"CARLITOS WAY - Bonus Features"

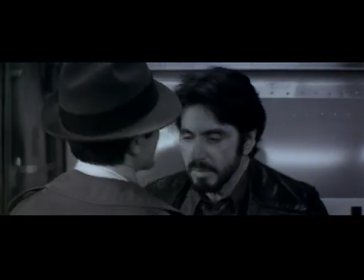(28:56)
The idea of starting the movie in black and white with a gunshot and then bringing them back to the exact same scene in the end in color
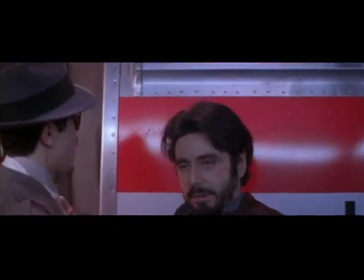(29:05)
was something that I figured out while I was laying out the movie. And I thought it would be an incredible trick to bring somebody. It's almost like a deja vu experience where you bring them right back to a place they've been before, they've seen before.
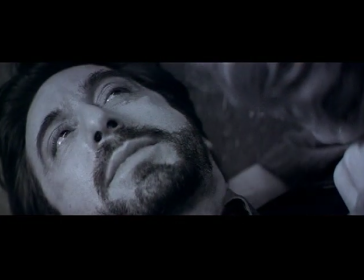(29:18)
It looks different, but there's something strangely familiar about it, which is sort of a great literary tradition.
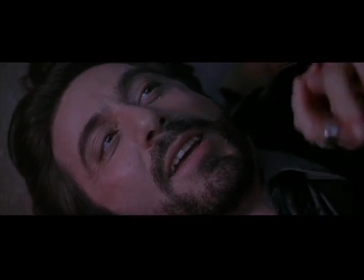(29:25) It'll be okay, Charlie.
One common misperception that people have about the word romantic is that it ends with two people walking away on a beach together.
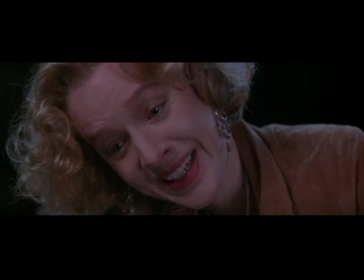(29:36) Charlie.
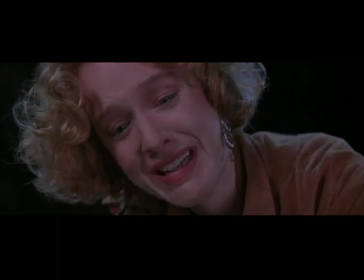(29:40)
The whole idea of something being truly romantic is that it's about loss.
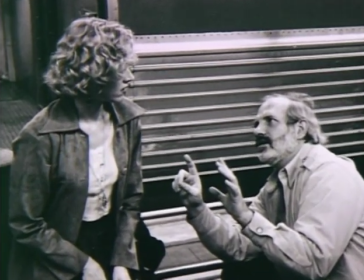(29:46)
And that's what so many of Brian's movies are about. Nearly all of them, if you think about it.
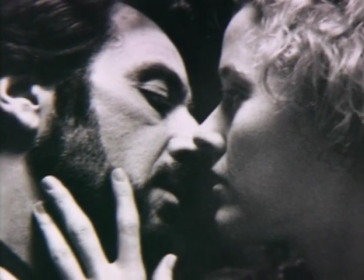(29:52)
Loss of innocence, loss of true love, loss of life.
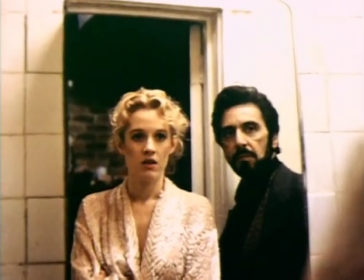(29:56)
Truly romantic is to find that which is just absolutely ideal for you, that which seemed unattainable in life, and then to find out that it is.
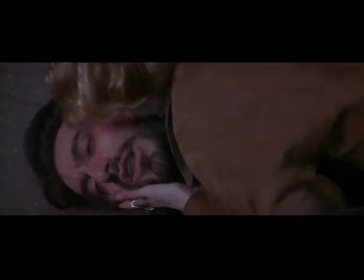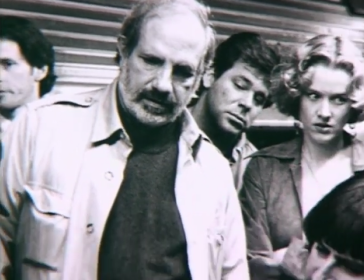(30:09)
I remember in Carlito's death scene, Brian brought in some big speakers and blasted some very moving stuff.
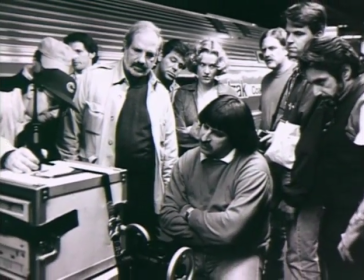(30:15)
I think it was just for the first couple takes to sort of get them into the mood, and then he cut it off for the stuff he was really going to use.
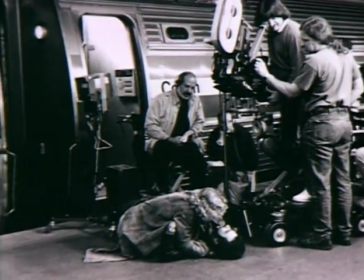(30:20)
The moment the score goes in is incredibly exhilarating.
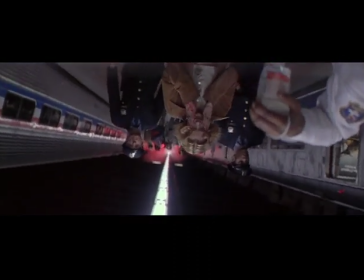(30:28)
Patrick Doyle did a fantastic job because we had to come up with the right kind of sorrowful orchestral kind of score.
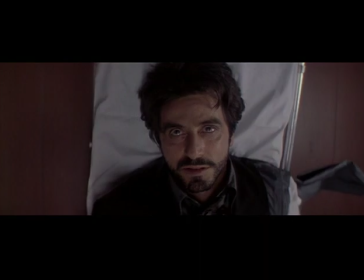(30:36)
We talked about Mahler a lot. I tend to drive my composers pretty hard now in terms of the kind of scores I want.
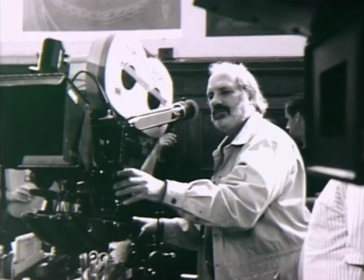(30:44)
I'm very familiar with the whole process now. I'm not interested in a cut and paste score where they just sort of follow whatever temp track you put in.
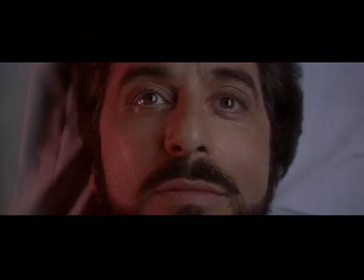(30:52)
The really great composers never even listened to temp scores. And Patrick and I were very successful with this particular score.
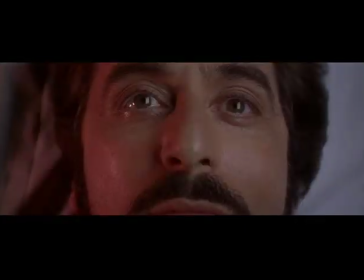I was surprised by some of the negative reviews we got on Carlito.
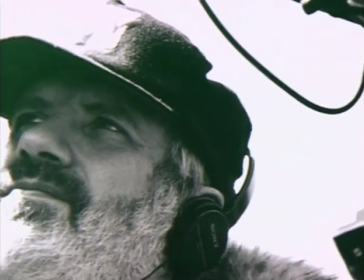(31:16)
A few weeks before it came out, Brian said, listen, don't get your hopes up too high, because I'll tell you how it's going to break.
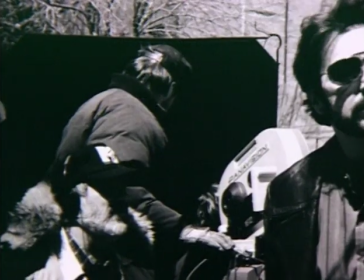(31:23)
He said, here's what the media wave will say. Al sucks because he just won the Oscars, so it's time for him to be down.
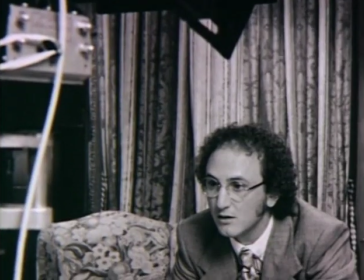(31:29)
You suck because you just did Jurassic Park. He said, Sean is brilliant because he hasn't worked for a couple of years and it's time for Sean to be brilliant.
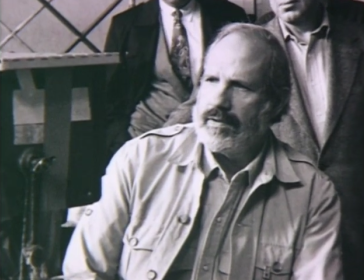(31:37)
And me, pretty good because they kicked the shit out of me on Bonfire of the Vanities and Raising Cain, but they still don't want to fully embrace me, so I'll sort of get away with it. And he was right, sort of right down the line. Those were how the reviews broke. Some of these same reviewers have now retracted their reviews, certainly in terms of how they discuss Carlito.
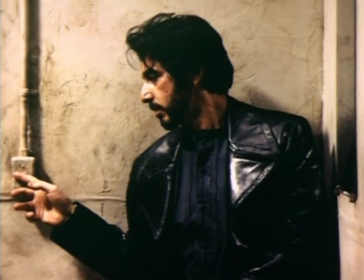(31:58)
In retrospect, it's the one people always comment about to me. I mean, people really love the movie now.
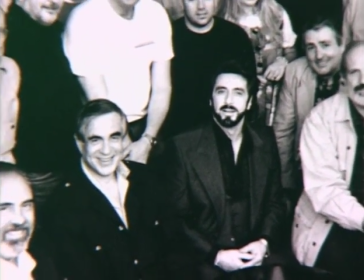(32:06)
Carlito's Way is one of the best films I have ever been involved in. For me, it's a perfect movie.
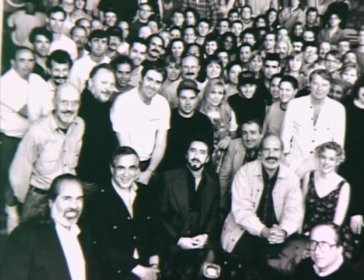(32:12)
It's perfectly cast. The music is perfect. The visual aspect is just wonderful, okay, and I'm very proud of the movie.
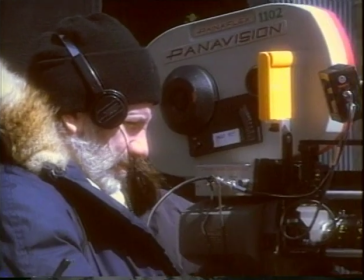(32:19) Okay, let's rehearse again, please, with playback.
I'm basically counterculture.
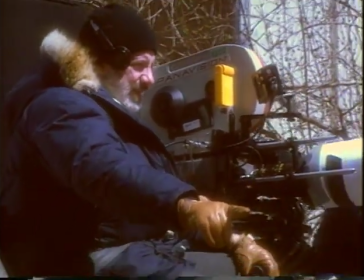(32:24)
I've always been counter-culture since I started in the 60s. I've always followed what I thought was right, no matter what was considered politically correct.
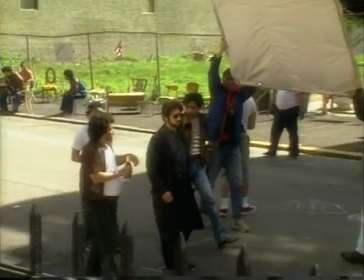(32:33)
I'm the one that has to sit in the end and look at my movies and either be satisfied with them or dissatisfied with them.
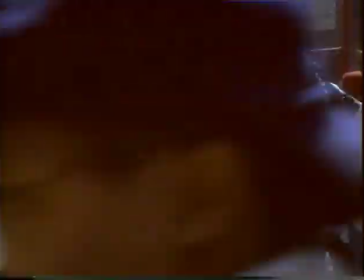(32:39)
And when I was looking at Carlito's Way, I just got a new computer and it has a DVD player on it.
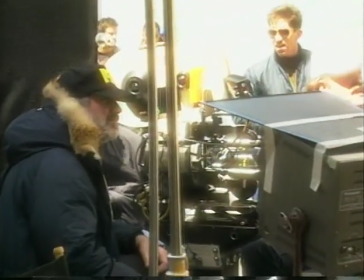(32:45)
And I said, well, what's this? Let's look at this DVD. And I started to look at the beginning and I said, this is really good. It's great when you get so far away from the movies, you look at them like you're just watching a great old movie and you go, wow, who did this? This is good.